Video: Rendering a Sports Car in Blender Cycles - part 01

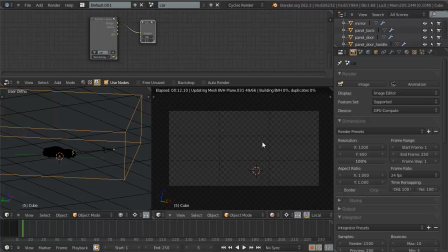This machine, while I'm using a GTX 580 as the video card, and so it renders very, very quickly, but the processor is starting to, you know, get a little slow. It's starting to show its age, and so it takes me a little bit longer to build the BVH, but the rendering is nice and quick.
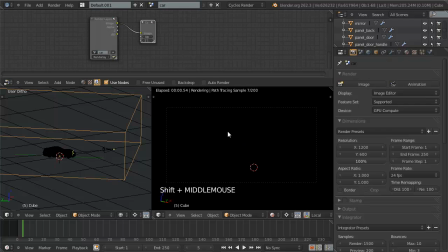Okay, so right now you can see it's just completely black. And this is because, number one, oops, let me just remove the existing world because we don't want to see that that's there. I'll just create a new one so it's default. We're going to set the world up later.
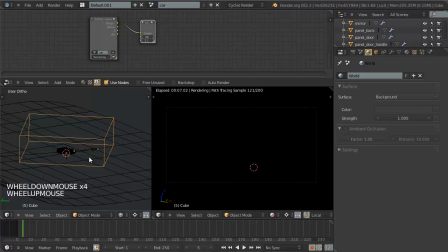But you can see that everything's just completely black right now because I've completely blocked all light from my car. So what I need to do is, with the cube selected, for one, let's go ahead and name this. So we can hit period over the outliner, and that will highlight the currently selected object. And we'll just name this as light underscore softbox.
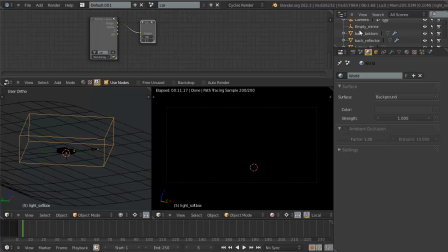Again, as I mentioned in previous tutorials, I like to prefix most of my objects based on either the section of the model, the type of model, whatever. So in the case of lights, I'm going to prefix them all with light such that they're all in the same place within the outliner.
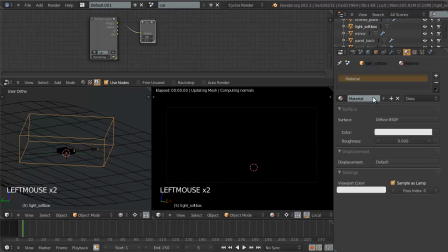With the materials then, we're going to add a new material, and I'll call this the same thing, so this will be light underscore softbox. You can see it's still rendering here. And we're going to set the surface to be an emission right here.
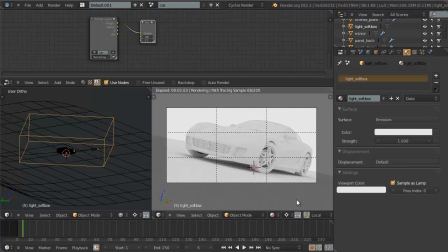And immediately you can see that we have a very basic light source enabled. Okay, cool.
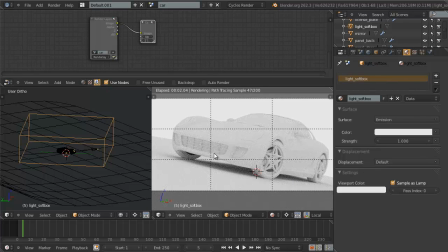Well, we've got one problem with this, and one is that it's cutting off our background right here. So the way that we fix this is we just hide this object from being shown in the camera. So let's just go over to the object properties here. And we want to disable a couple of the ray visibility things here.
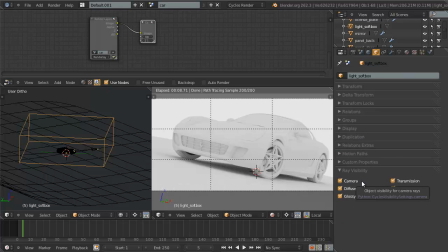The ray visibility, in case you don't know, allow us to restrict what types of light rays can basically see this object. So if we disable camera, the camera can no longer see this object. Great.
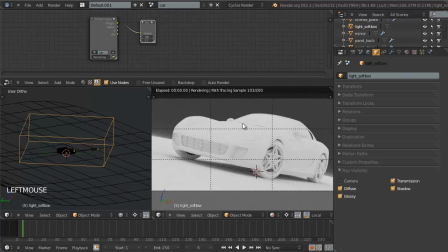Well, the other thing that we want to do is we want to disable it for a couple other passes here. One, we don't want it to cast shadows by any other lights, such as the world and whatnot. So let's disable shadow. Now, in this case, that won't affect much because we don't have any real like directional light sources that are pointing through this.
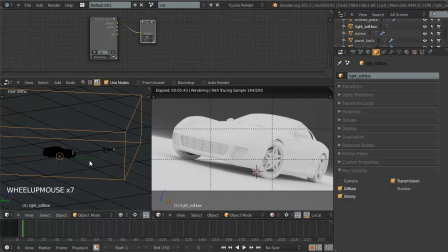But just for safe measure, in the case that we do, we're going to disable shadow. Next, we also don't want this to show up in glossy reflections. Since I want this just to be a basic, you know, kind of an additional global illumination of sorts,
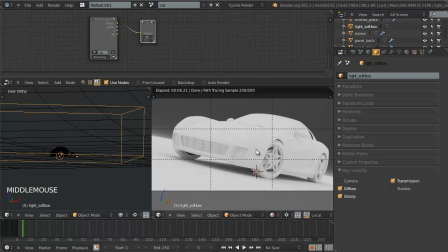I don't want it to be picking up highlights or reflect in the car or anything like that. So we're going to disable glossy. But before I do that, let's just go and select the car model real quick here. Or we can see, you know, just we'll grab the hood right there, the panel front hood. And let's just give this a very, very basic glossy material.
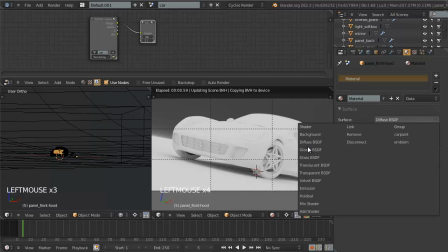So we'll just click new and add in glossy, just so that you can kind of see what this will do.
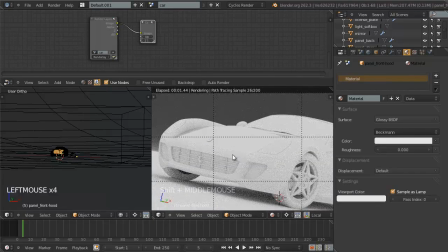And you can't see a whole lot. And other than that, it's basically reflecting this perfect color right now, this exact color of this. So if we disable glossy though, just say disable glossy, it will no longer pick up that reflection, and you can see now it's actually reflecting the world.
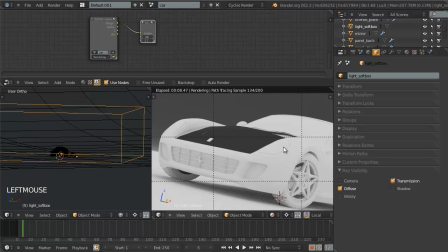Well, you know, right now we don't want it to reflect the world, but that's going to be fixed later. So for the time being, on this glossy shader, we're just going to hold down shift,
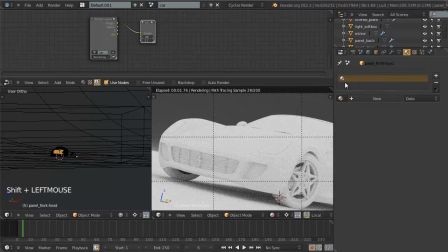click the X, and that will force delete that material such that if we save and reload the file, that material will be removed.
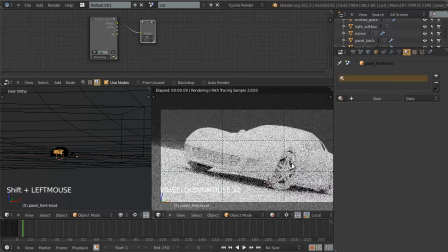Okay. So that gives us our softbox, but right now the softbox is a little strong.
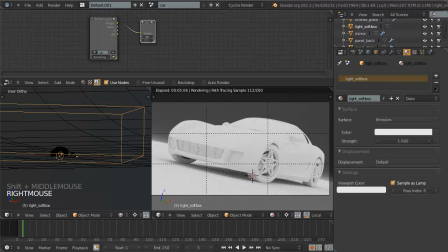You can see it's kind of blowing out a lot of the details. So let's take the energy down to, say, 0.2.
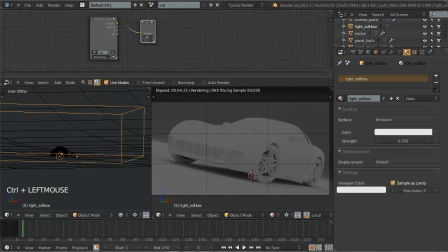That way it's much more subtle and it gives us a lot better control over our lighting, because this way, you know, it's not overpowering anything else. The other thing I'm going to do is I'm going to give it a very slight bluish tint, just very, very slight. And this is just going to help with some of the overall tone in the image. I'm going to be using a slightly blue world as well.
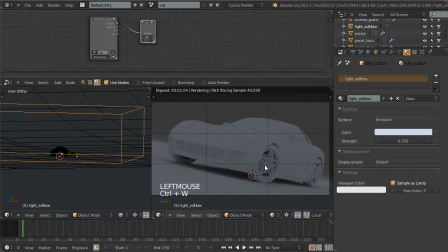And so this is just going to kind of complement that as well. Or not complement, but, you know, help be consistent. Okay, so that gives me my softbox. Next light that I want to set up is to do the fill light.